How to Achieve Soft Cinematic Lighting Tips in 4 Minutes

Today we're on set with Lifetime Developments and we produce a series of videos with a high-key corporate natural feel. So as you can see, we're in a set of a kitchen for the actual development property that we're looking at, and we kind of ran into a lot of problems when lighting this space because we were dealing with practical light sources and a lot of things in the way when we're actually lighting
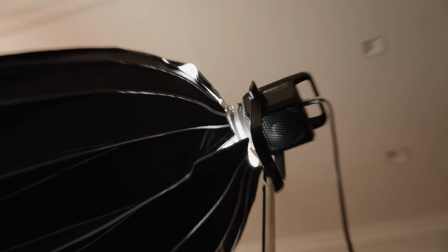19s
the subject. For the lighting, I'm going to start off with the key for the subject. So we have a Forza 500 on a light dome 2 with the grid attached as well as the diffusion paper.
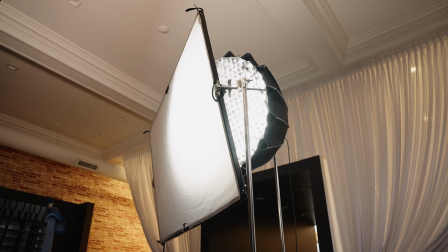27s
And then we have that shooting through a scrim, and that is hoisted up in the air on, like, I would say a 30-degree angle.
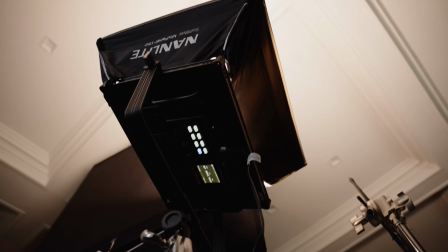34s
Next, to set more room tone, we have a mix panel 150 set at 3200 Kelvin, and that's aimed straight up at the ceilings, shooting through a softbox as well.
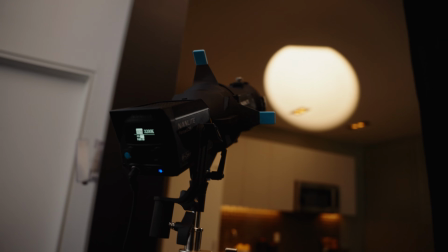42s
The first light to light the background was a Forza 60B shooting through a projector, and that's aimed right at the ceiling at 3200 Kelvin as well. The next thing is the practicals in the actual room. So we have strip lighting underneath the microwave and cabinets, and we used white gaff tape to actually diffuse those even further.
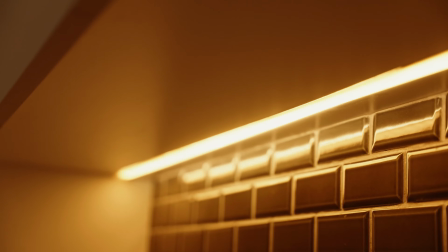59s
They were really harsh and diffusion paper really didn't cut it, so we had to use white gaff tape, which could still spill through, but it cut a lot of the light.
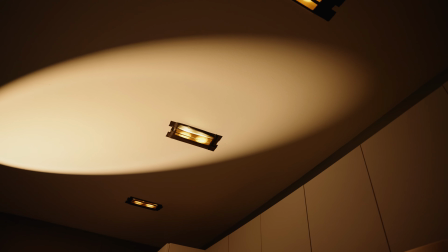67s
Speaking of cutting lights, there's pot lights in the ceiling, and to basically cut those out, we used black gaff tape, which just covered the whole outlet.
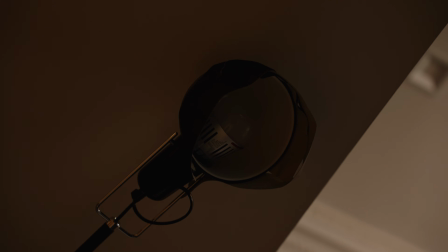75s
Lastly, to add a little separation to myself from the background, we used a hair light. Luckily, there's actually a light fixture in the room, so we used a aperture bulb practical,
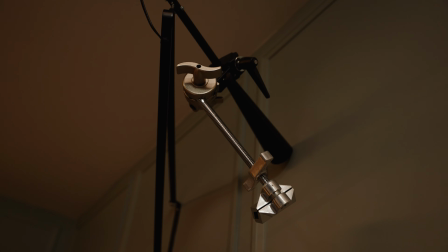84s
and we set that to daylight to give some more color contrast between the orangish background and the daylight that's actually keying me.
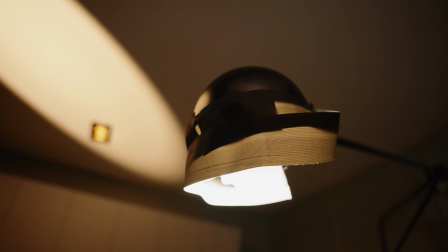91s
And to kill the spill, we used black gaff tape as a flag and to reflect it back into the subject that we have standing here.
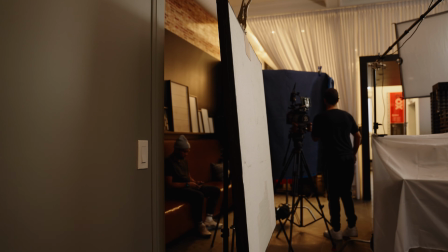98s
Lastly, to add some light to my shadow side, we just use a 4x4 bounce.
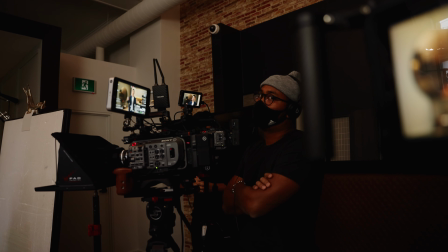102s
Next thing I'm going to go into is talking about some of the problems that we ran into when lighting the space and also just shooting in the space in general.
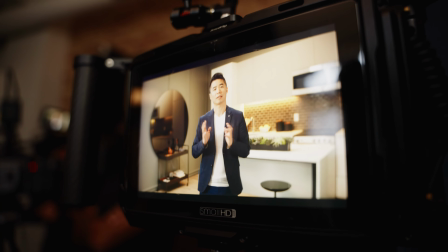108s
First problem that we ran into is getting more depth between our subject and background. In this situation here, we actually had to light two rooms.
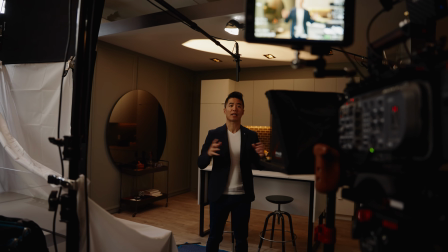116s
The first being the room in the background, and the second being the room where the subject is. Normally our key would sit right or left of the subject.
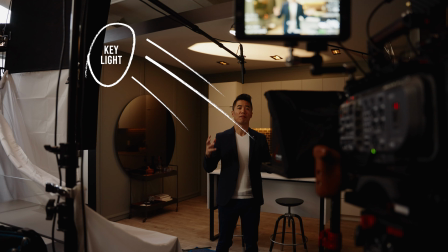123s
In this case, we were keying right, and we want the key to be not as close as possible, but a fair distance.
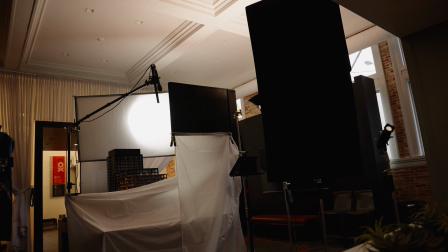129s
But we had a center fixture here that we couldn't actually move, so we had to push our key further back, and that runs into our next problem, which is the spill across the whole set.
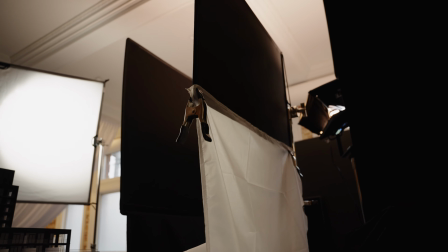137s
So to combat this, we set up a bunch of cutters, which were in the forms of 4x4 floppies,
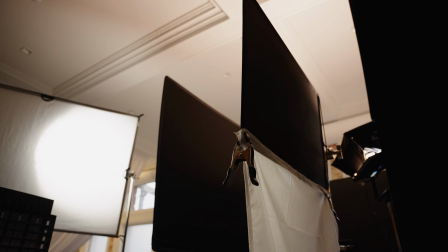142s
18x36-inch flags, and also some diffusion shears that we clamped up on some stands as well.
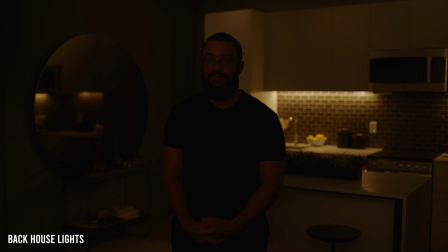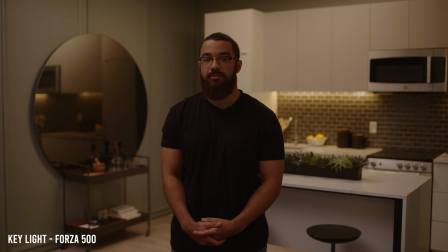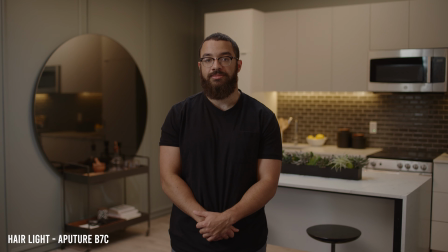This is a pretty cool setup, and we learned a lot from this in terms of using practicals and what we can do with small things such as just white gaff tape, as you saw with the strip lights. This was a great experience for us, and the one thing that we learned is that you always light for the scene and not necessarily the person. In this case, we lit the background first, then the subject, and then we figured out the little details that we had to fix in terms of cutting light as well as diffusing it. If you guys have any questions about this lighting setup or any specific sets that you want to see in the future, please let us know in the comments below. Thanks for watching, and I'll see you in the next video.